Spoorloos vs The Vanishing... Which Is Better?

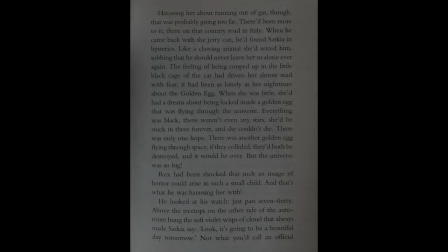4:23 What also makes Liza's original so powerful is how it questions the notion of fate, premonition even.
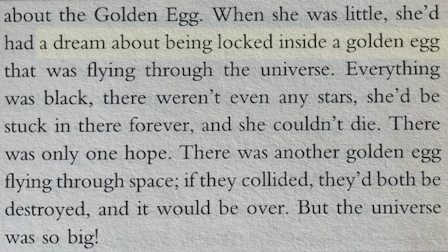4:31 In Krabbe's book, the unfortunate Saskia relates a nightmare she has of floating alone in the void of space,
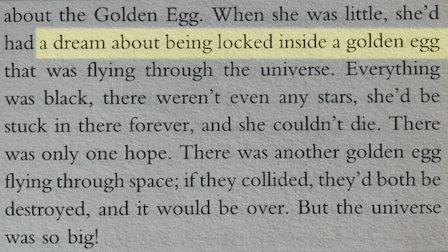4:39 trapped in a craft shaped like a golden egg.
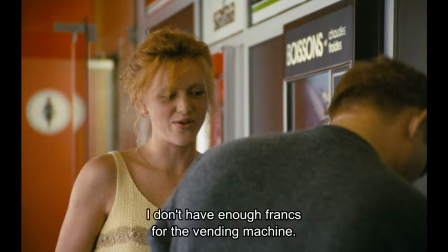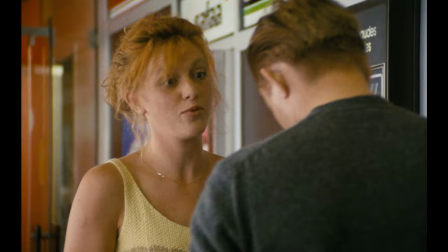4:47 The tragedy of her abduction is that Le Monde has failed at his attempt for the day and all but given up.
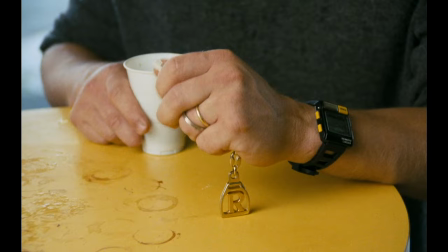4:55 But then she approaches him in her typically good-natured way.
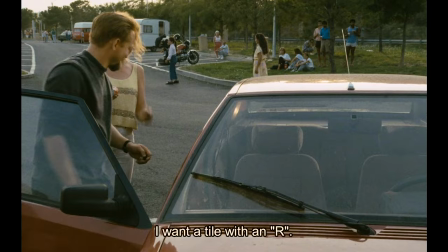5:01 All he sees is another chance, one he takes. It's a harrowing scene to watch, but Krabbe and Slyzer have saved the sickest surprise for last.
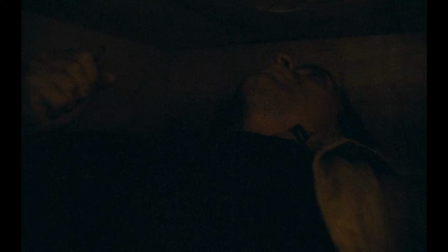5:19 Rex awakens into many people's worst nightmare, buried alive, as was Saskia.
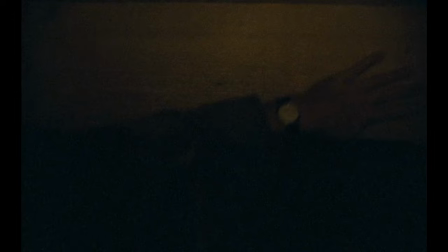5:32 Finally, he knows. And as his lighter flame fades, its orange glow looks somehow.
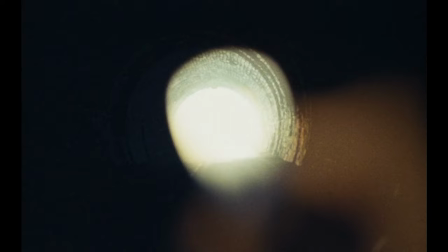5:41 like a golden egg.
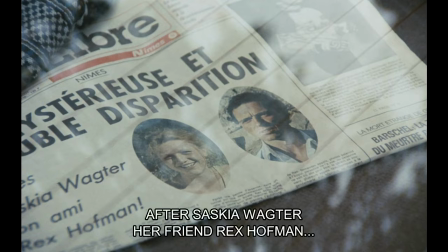Saskia?
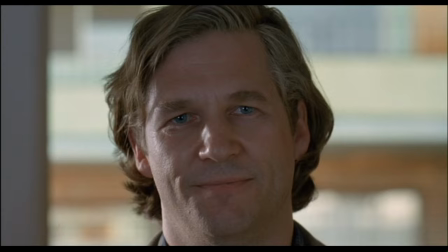5:55 Hello Jeff. I'm the man you're looking for. I'm Barney.
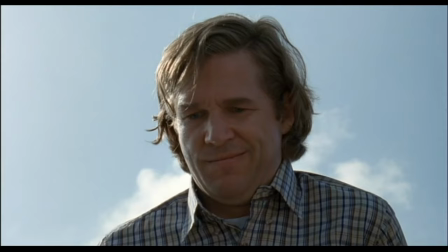6:01 The Vanishing Remake follows many of the same basic plot points,
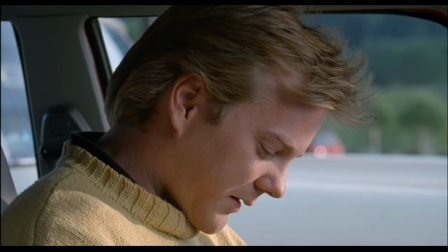6:05 but at almost every stage it's either dumbed down, Forever Diane.
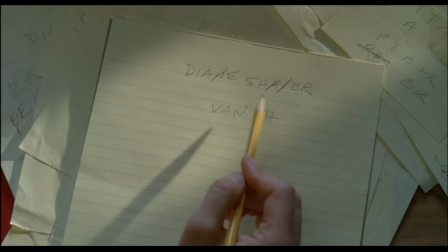6:12 over the top, or misses a scene's fundamental point.
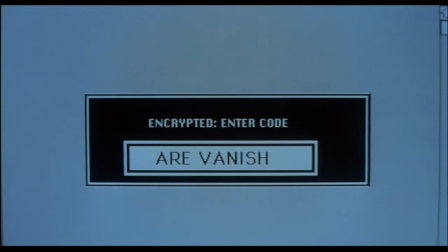6:17 Solving the disappearance of Saskia here, Diane, is reduced to a riddle.
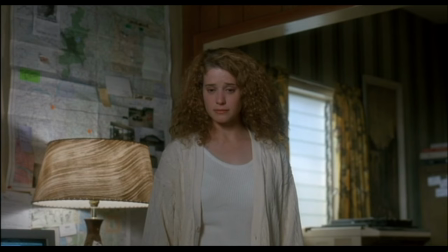6:26 The misguided attempt to introduce a strong, independent female co-lead, Rita, betrays the essence of the protagonist Jeff's dilemma.
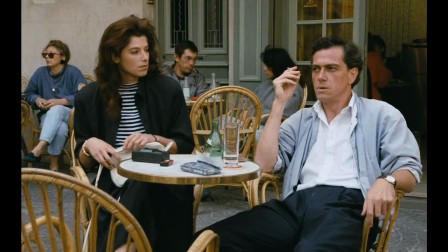6:35 Because I don't know how not to fight.
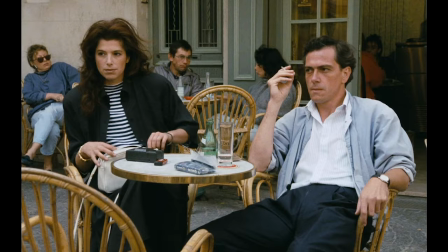6:37 The original also introduced a new girlfriend for Rex, but her presence shows how Rex can't move on from Saskia,
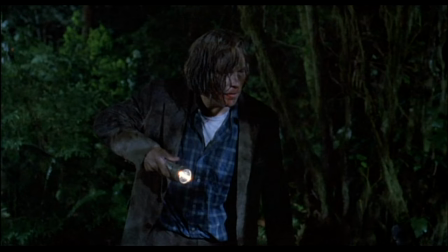6:44 and understandably, she leaves. but that's nothing compared to why Rita is really there.
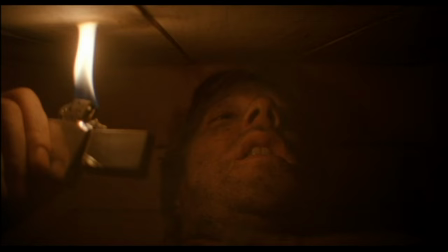6:51 As before, Jeff falls prey to Abductor Barney's scheme, is drugged and wakes up entombed.
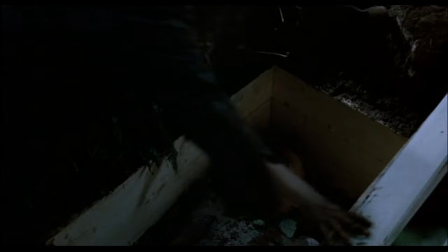6:59 But wait, here comes Rita to save the day. Although not to deliver the coup de grace.
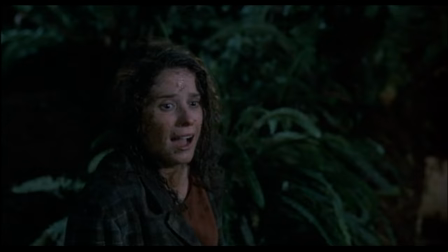7:06 That's clearly Jeff's strike at alpha male redemption.
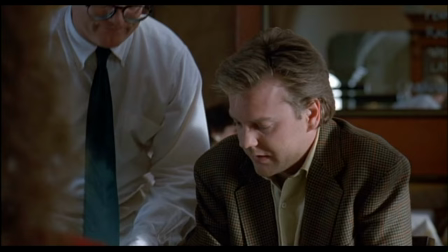7:11 And who needs to end a film on existential terror when you can go for a cheeky one-liner.
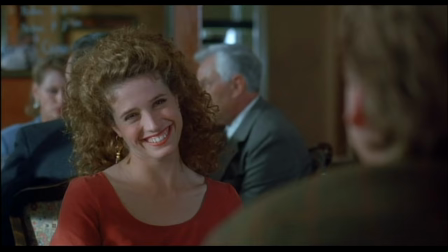7:17 No coffee, please. We don't drink that anymore.
Everything about the US remake feels off.
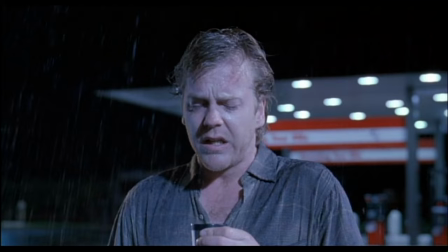7:24 Even the filmmaking looks a bit hack-like. Suddenly, Slyzer believes jump cuts are the way to crank up the tension.
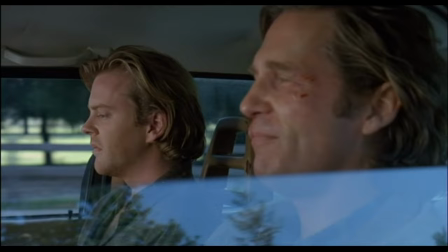7:33 Even Jeff Bridges, one of American cinema's great actors, I've thought a lot about meeting you, Jeff.
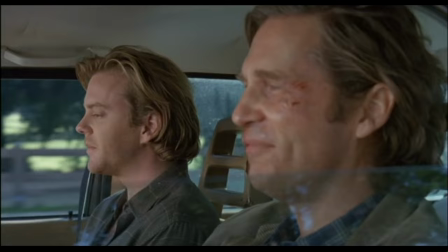7:41 I've wanted to right from the start.
Sounds like he's trying to channel a Dutch accent by way of his alien character in Starman.
I can't get no satisfaction. That doesn't.
George Slyzer was rightly proud that Stanley Kubrick, no less, was a huge fan of his original. He saw it, I think, ten times and called me when I was working in Los Angeles.
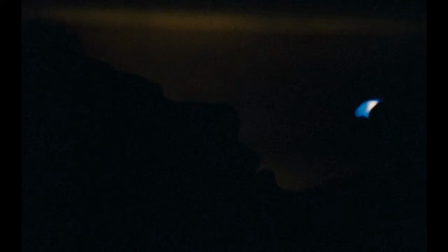8:07 I remember that he said, you know, It's the most terrifying film I've ever seen in my life.
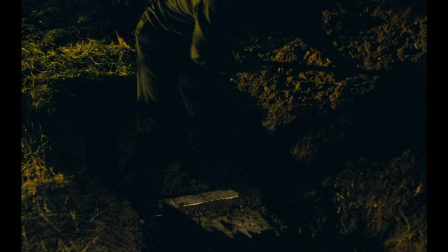8:14 But it's inconceivable to imagine Kubrick feeling the same about the remake. Slyzer's opinions on the remake are hard to find.